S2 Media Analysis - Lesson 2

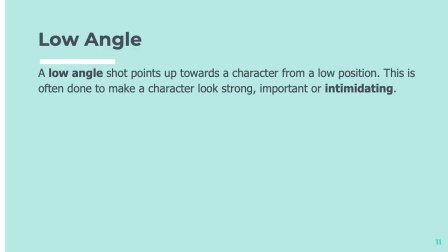[3:45]
and low angle as I'm sure you've guessed is just the opposite so low angle shots point up towards a character from a position that's low down somewhere and this is done to make a character look strong important or intimidating
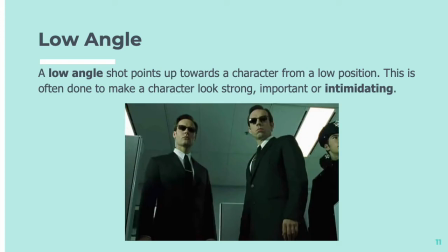[3:59]
so you can see here the camera's low down and it's pointing up at the men's faces okay
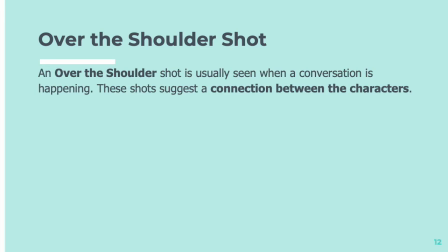[4:08]
and last of all we've got over the shoulder shot so an over the shoulder shot is usually seen when there's a conversation happening and these shots suggest a connection between the characters.
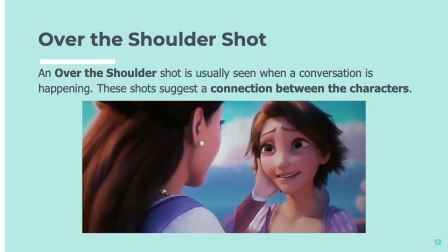[4:21]
So they look a bit like this.
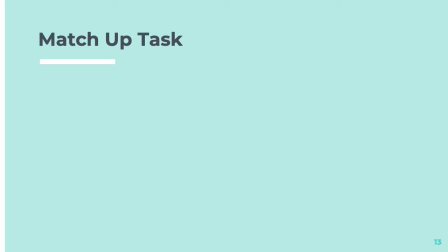[4:26]
And now we're going to do a quick match-up task.
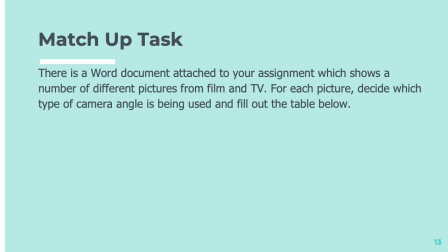[4:30]
So there's a word document attached to your assignment which shows a number of different pictures from film and TV. I think there are five. So for each picture I'd like you to decide which type of camera angle is being used and then fill out the table below.
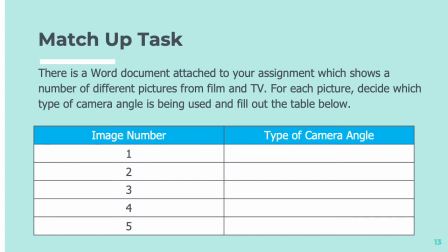[4:47]
So you can look at the images one to five and then I'd like you to write in what kind of camera angle you think is being used. So stop the video and do that now.
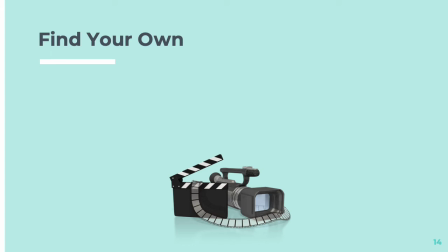[5:03]
Okie doke, well done! So now I'd like you to think about finding some of your own examples. So I'd like you to pick three of the camera angles that you've learned about today and see if you can find an example of your own. So you can do this either by adding a picture that you've found online or if you want to you
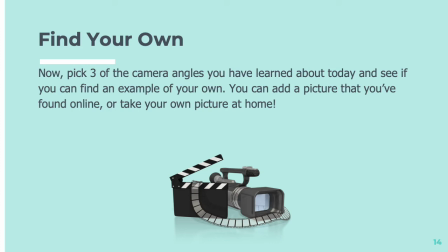[5:22]
can use your iPad to take a picture at home using one of these kinds of angles and add that instead. So you should add the pictures to the space that's been provided for you on the next slide and this is what it looks like.
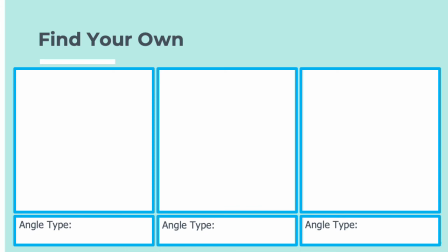[5:38]
So you can add your three examples in the boxes and then underneath if you write which type of angle they are then that would be brilliant.
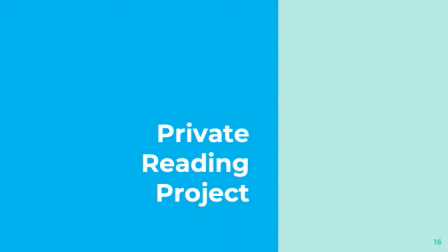[5:53]
Okay the last thing we're going to do today is have a little bit of a reminder of the private reading so we're used to this by now
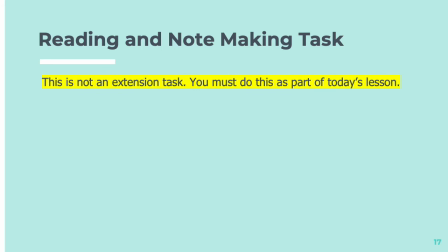[5:59]
so again please remember that this is not an extension task you must do this as part of today's lesson. I'd like you to take some time to do some reading towards your project you should aim to do about 20 minutes of reading if you can or more and
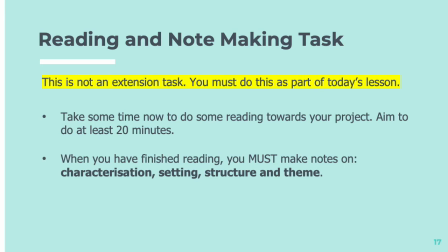[6:17]
when you've finished I'd like you to make some notes on characterisation, setting, structure and theme. Now if you don't know what one of those things is then please ask your teacher and they will be happy to go over it with you again and remember that you might be looking at slightly different slides but you should still make notes on the reading that you've done.
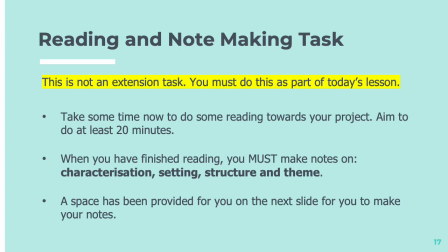[6:40]
Okay a space has been provided for you on the next slide for you to make notes and this is what it looks like so
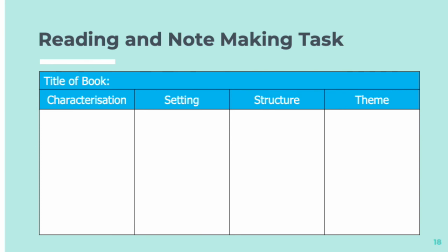[6:46]
title of the book it doesn't matter if it's the same book you were reading last lesson and there's space for you there to make notes on characterisation setting structure and theme so you should pause the video do the reading and then make those notes now before you hand in your work and
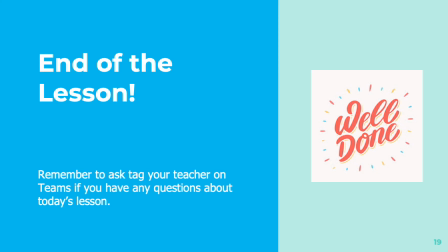[7:05]
that's the end of the lesson well done so remember to tag your teacher on teams and ask them if you've got any questions at all about today's learning.